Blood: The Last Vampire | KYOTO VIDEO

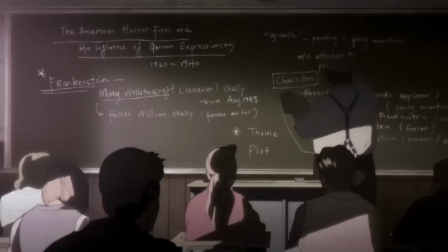(12:18)
So the question is, does Blood the Last Vampire hold up technically? The answer is, yes.
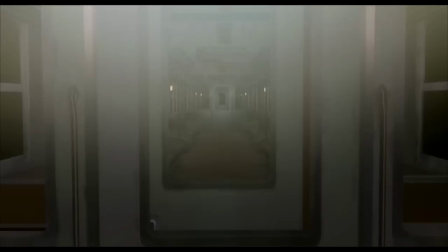(12:26)
Kinda. I won't lie, some of these shots reek of the PS2 era, but the rest of the film still looks good.
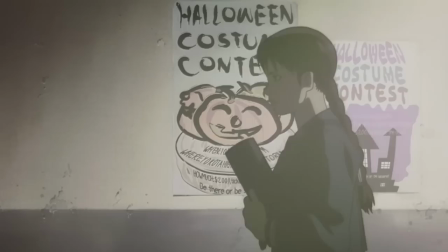(12:32)
The 3D backdrops are given enough depth and texture so that they feel like a lived-in environment.
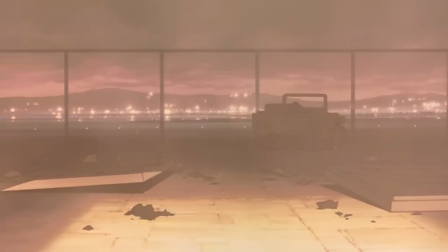(12:37)
The camera work is dynamic and grants more freedom to the kinds of boarding Kitakubo wants to do. and,
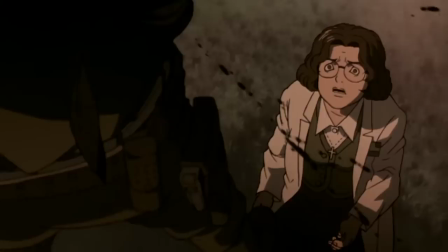(12:43)
most importantly, the lighting and color timing fit the horror atmosphere this film is trying to go for.
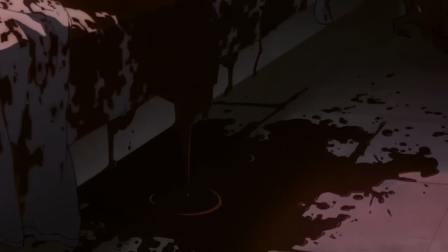(12:49)
There's a lot of deep shadows that are colored in intense blues, reds, and oranges to really give you the sense of fear throughout this film.
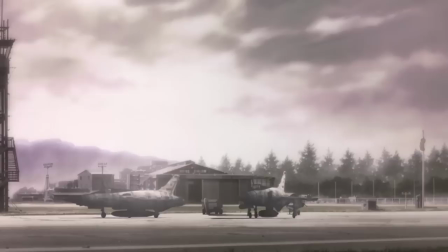(12:57)
And even when scenes are done in the daytime, the light feels completely overcast or so washed out that it feels artificial.
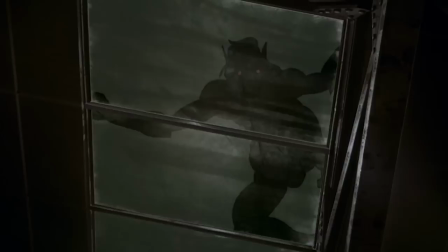(13:04)
It's all there to give you the sense that nowhere in the setting feels safe.
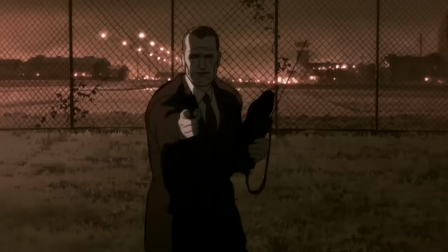(13:08)
And is the heavy use of low light just means to hide the monster designs from view because the more you focus on them, the more you realize that they're kinda underwhelming?
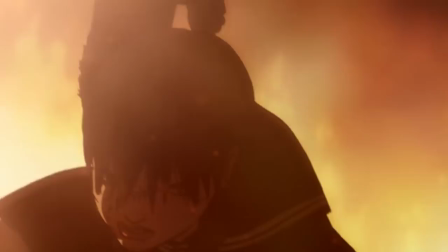(13:17)
Possibly, but that's just my theory. I could talk about the action animation, which is, of course, a major selling point in this film,
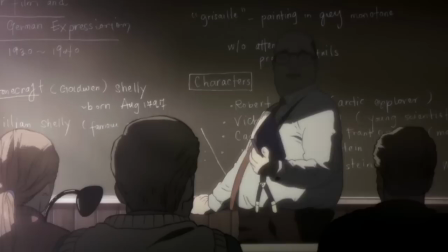(13:25)
most of which we can thank animator Mitsuo Iso for providing action in a very humanist way without undercutting the spectacle.
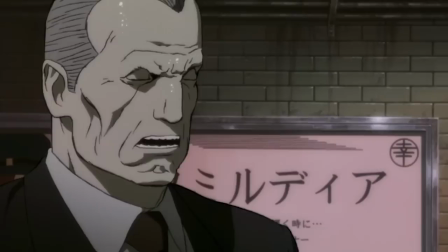(13:31)
But that would not be made possible if it wasn't for the god-tier character animation on display.
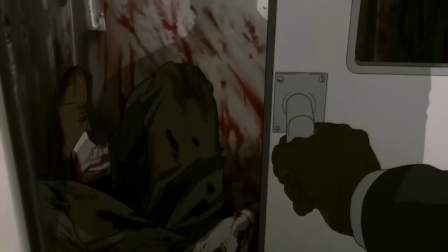(13:37)
The characters, despite their incredibly stylized designs, feel like actors on the screen with how they move and express emotions.
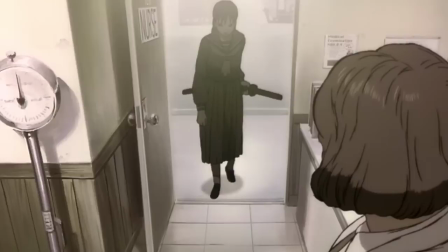(13:44)
There are so many little subtleties you catch that make the characters come alive, their movement when they walk into a room,
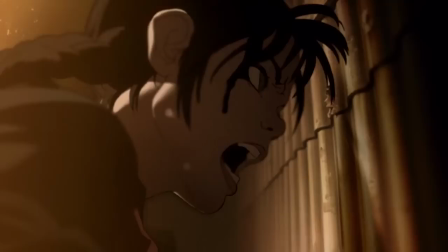(13:51)
their sweats perspiring on their brows, the fear in their eyes when they scream,
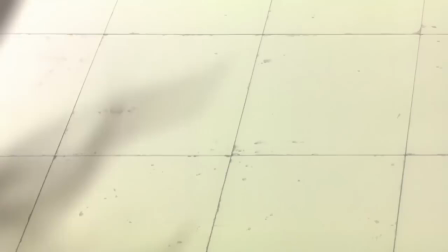(13:55)
etc. Even in silent scenes with little animation like this scene of Saya doing detective work, you can feel the gears turning in her head behind those icy cold eyes of hers.
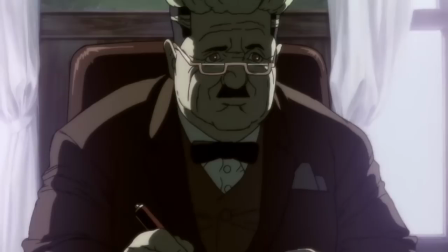(14:05)
Going back to those stylized designs though, because I would imagine they might be deal breakers for some.
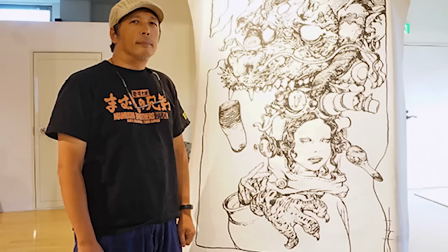(14:11)
What were their caricatured features, scratchy line work, and heavy, heavy lips and all?
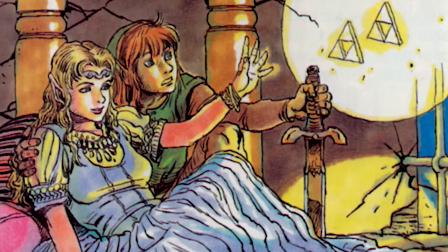(14:16)
These designs were the product of Katsuya Tirada, an artist who was more known in the world of video games than in anime,
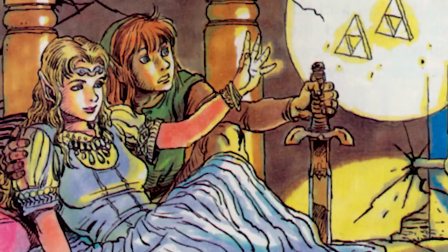(14:23)
his most famous credit being the one who did the gorgeous concept art for the Legend of Zelda series. Kitakubo wanted this man specifically.
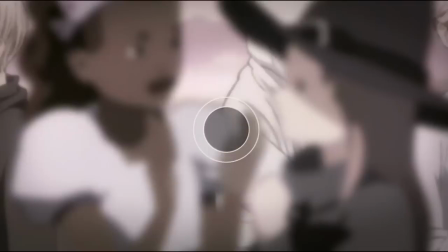(14:30)
I personally think Tarada's character design work fits because it emphasizes the setting of this being on an American Air Force base.
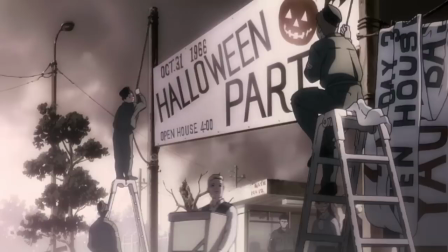(14:38)
Quite possibly the least racially homogenous part of Japan.
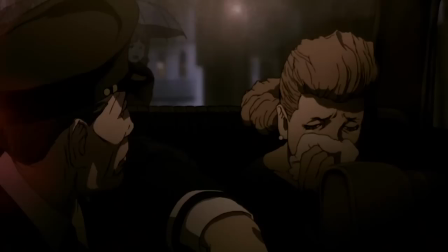(14:41)
The designs are supposed to emphasize the internationality of this location and even the Japanese locales are characterized to a degree that fits their personalities and professions.
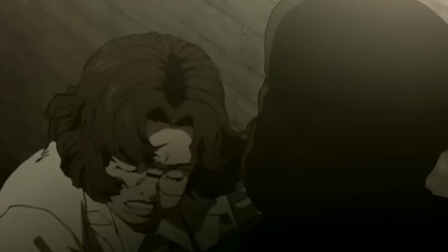(14:51)
Though some might find some of the designs a little too characterized.
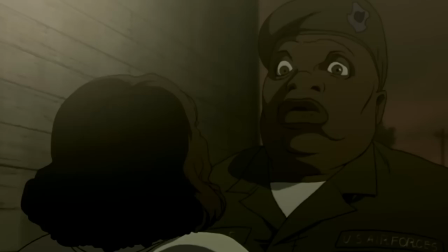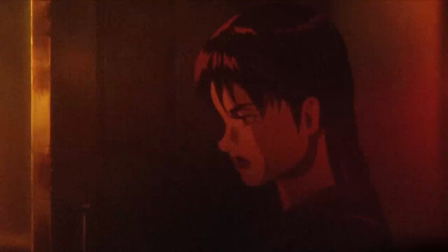(15:01)
Yeah, no comment on that. But the internationality of Blood The Last Vampire isn't just limited to the character designs.
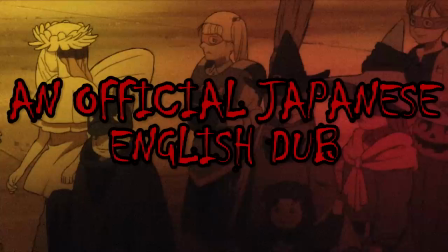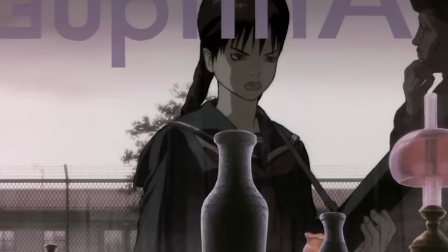(15:13)
So for those of you who clicked on this video and are just now learning about this anime for the first time,
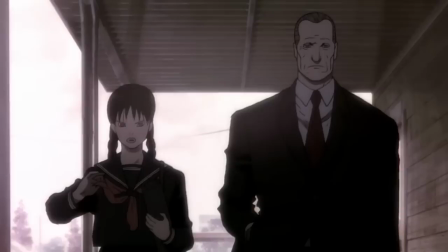(15:18)
would it shock you to know that there is absolutely no English dub for Blood The Last Vampire?
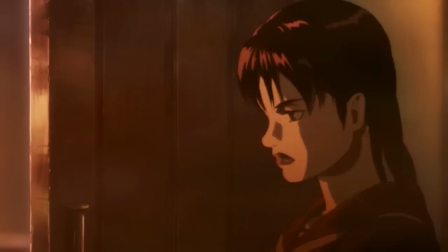(15:24) What the hell is this outfit? Well, I'm not sure. It's supposed to be a Japanese high school uniform.
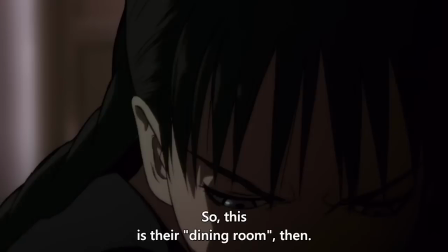(15:30)
Yeah, all of these clips you've been watching so far, they are all from the singular Japanese version.
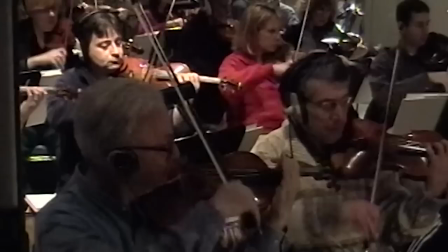(15:39)
Production IG was known for being more globally minded compared to other anime studios at the time.
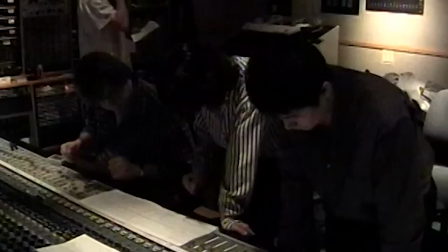(15:44)
They worked closely with Western distribution companies and had non-Japanese animators on their staff. This gave them a unique perspective in how to distribute their anime and what they could do to really reach a more transnational audience.
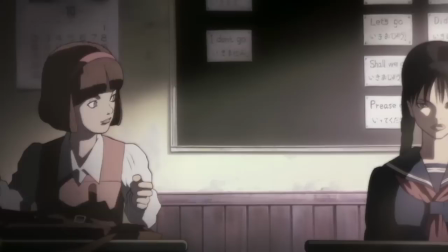(15:56)
So they opted to make the characters bilingual. Not just having the American characters speak English,
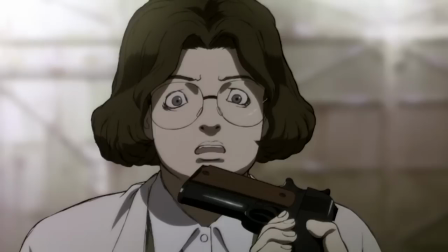(16:01)
but also having the Japanese characters speak English when talking to English speakers and speak Japanese when talking to other Japanese.
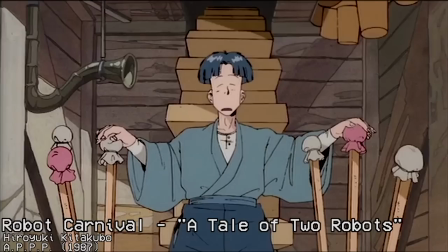(16:09)
No Tekken rules of language here. Kitakubo had worked with this concept before of using both Japanese and
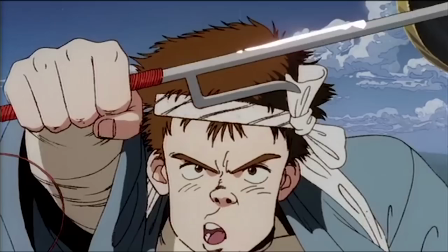(16:16)
English voice tracks in the same anime with the Robot Carnival short A Tale of Two Robots.